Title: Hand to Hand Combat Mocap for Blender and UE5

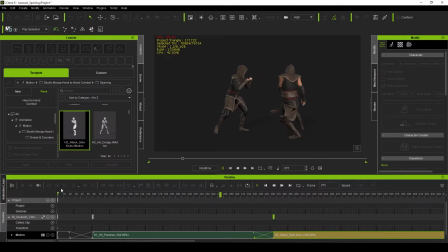Since each sequence typically starts with the characters closer to one another and then end with each character further away from one another in different positions, it naturally creates a challenge to bring those characters back within proximity of one another in order to more naturally initiate the next fight sequence without the distraction of
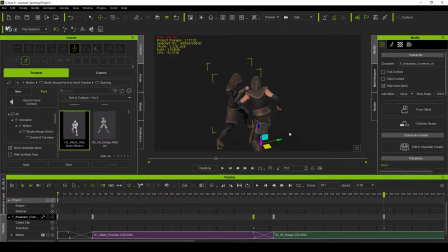sliding the characters back towards one another. Quite honestly, I don't think Reillusion could have done anything about this without compromising the performances.
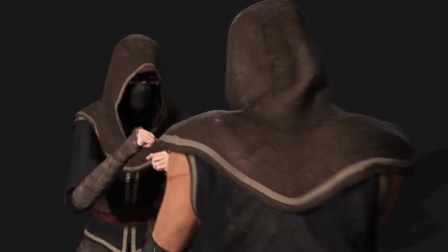The easiest solution to this problem that I found is to cut from one camera angle to another, omitting the repositioning of the characters.
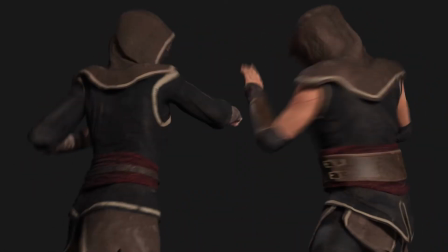Or you could just focus the camera in on one of the characters while the second is reposition.
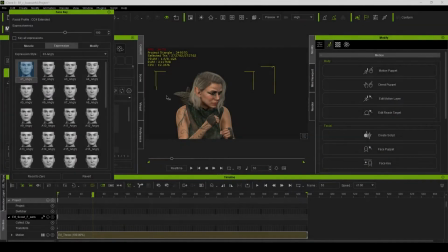So having taken a look at some of the pros and cons, I wanted to provide you some tips on getting the most out of this pack.
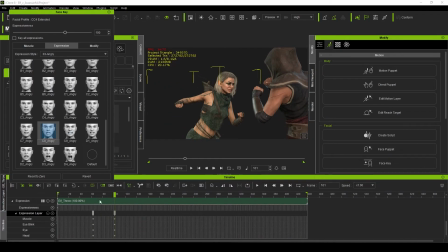First, I would recommend that you add expressions to your characters. It's amazing how much more your characters come to life and how much more the performances come to life just with these simple facial expressions. I use the face key tool to quickly add changes over my timeline but if you want to use my trick on how to cut between the
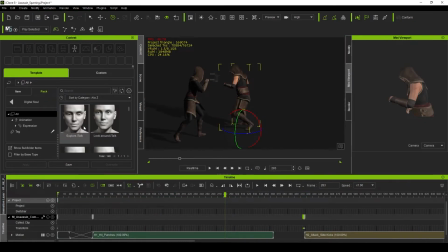characters transitions by focusing in on one of the characters expressions I would recommend taking a look at the digital souls pack from Reillusion.
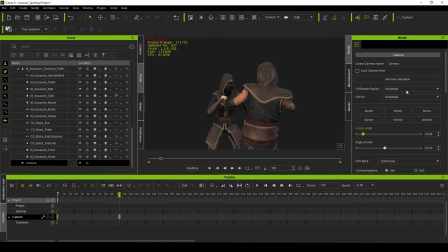Second without getting into too much depth on the choice of lenses and camera angles. If you want to accentuate the action, I personally like to use wide-angle lenses, either a 35mm or 24mm lens, and bring the camera physically and closer to my characters.
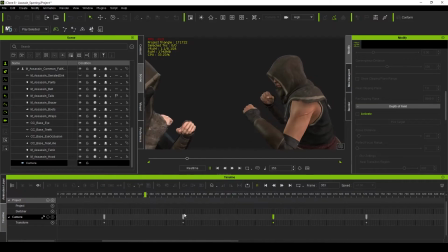This will place the viewer closer to the action, but will also provide a wider field of view in order to get more of your character's movements in the scene.
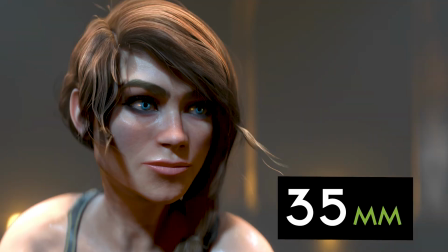However, wider-angle lenses can distort your characters, so keep that in mind.
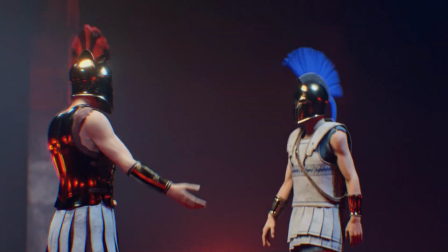Additionally, having lower sweeping camera angles can also bring a more dynamic feel to your scene.
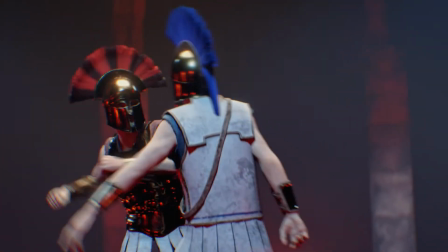In the end, keep your camera moving and avoid static shots for more visual interest.
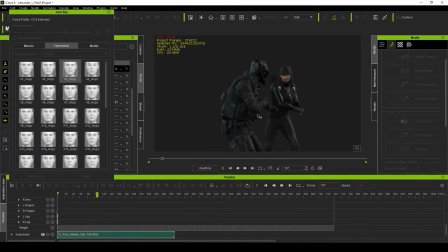Third, keep an eye out for your animation speed.
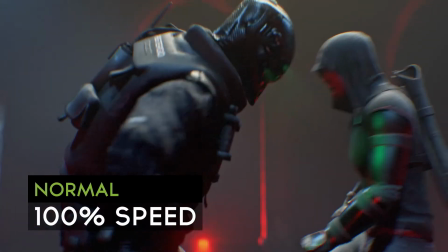These animations were recorded with a lot of speed and intensity, which is a good thing, but it can also work against you.
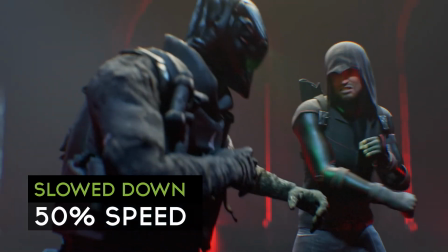Sometimes it's more important to slow down the speed of the motions in order for the viewer to visually comprehend what's going on.
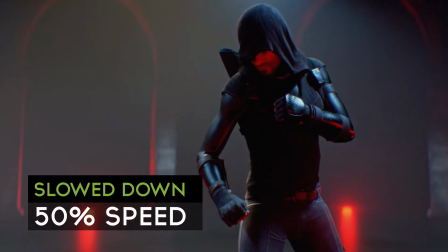The best fight sequences tell a story in and of themselves, and sometimes we need to slow things down in order to communicate that story and emotion to our audience.
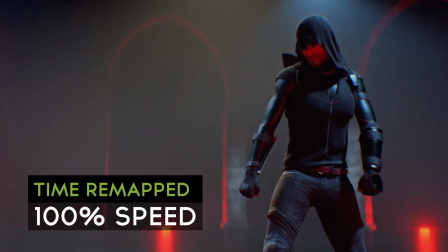So when using these animations, be mindful that you may want to slow them down a bit to help communicate the motions better to the viewer.
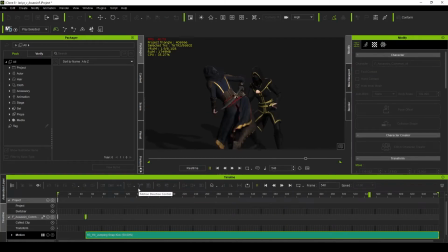This can be done directly in iClone 8, or if you export them out to programs like Blender, kind of like I do,
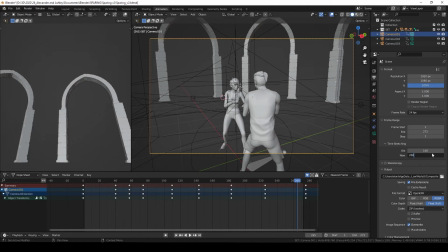you'll be able to do that in various ways with your favorite 3d software overall i
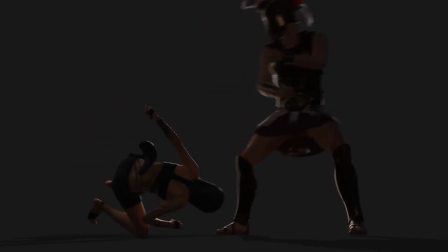love this pack the paired animations are easy to work with they're high quality they're visually
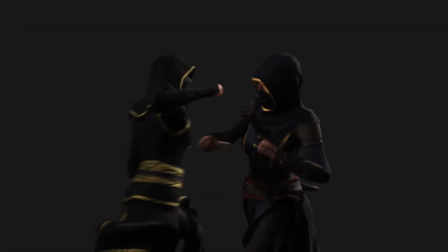stunning and they give you a lot of variety i foresee myself using this time and time again and i would highly recommend it to anyone who is in need of
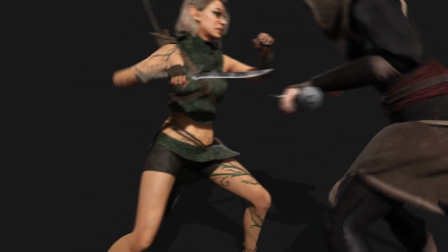close quarter combat animations while this is best for bare fists you can tweak the animations a little bit to incorporate small weapons like
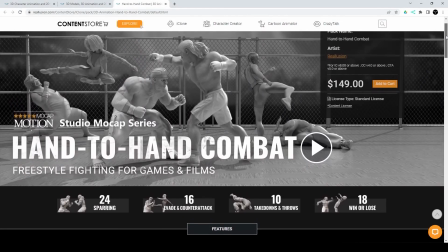knives or daggers even though it is priced at the higher end of Reillusion's content at about $149,
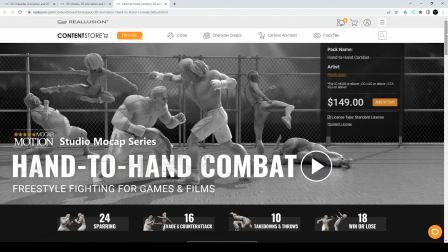I think it's worth even more than that,
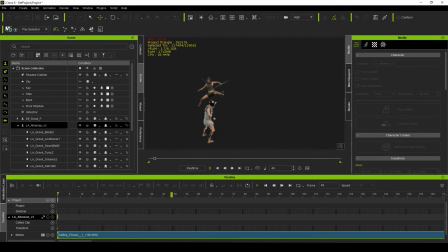especially if you have ever dealt with the frustration of having to match up existing fighting animations that were not made for one another.
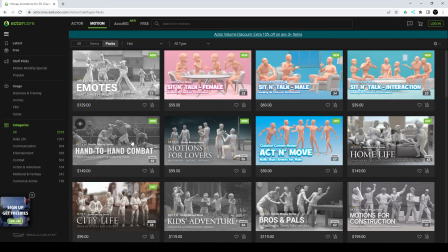Links to this pack will be in the description below.
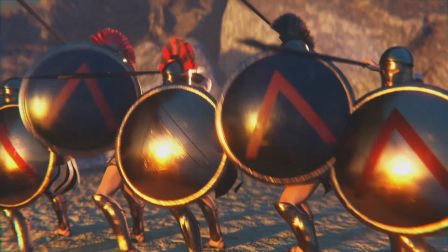Additionally, if you like the look of some of the characters in this video, the ones that I've created under my developer name, Libertas Armory,
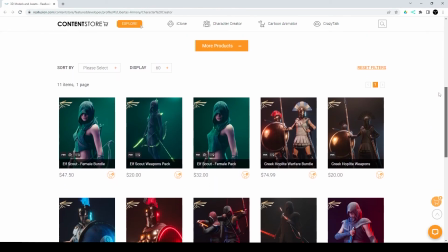are available on Reillusion's content store, where you can pick them up for use in your own projects hopefully this video has been helpful and if you have any questions
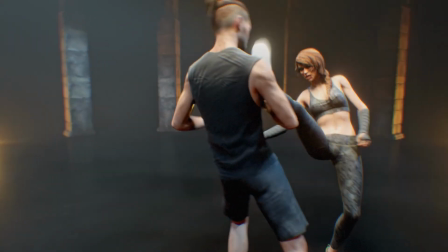please feel free to put them in the comment section below this is eric from libritas video and we'll see you in the next one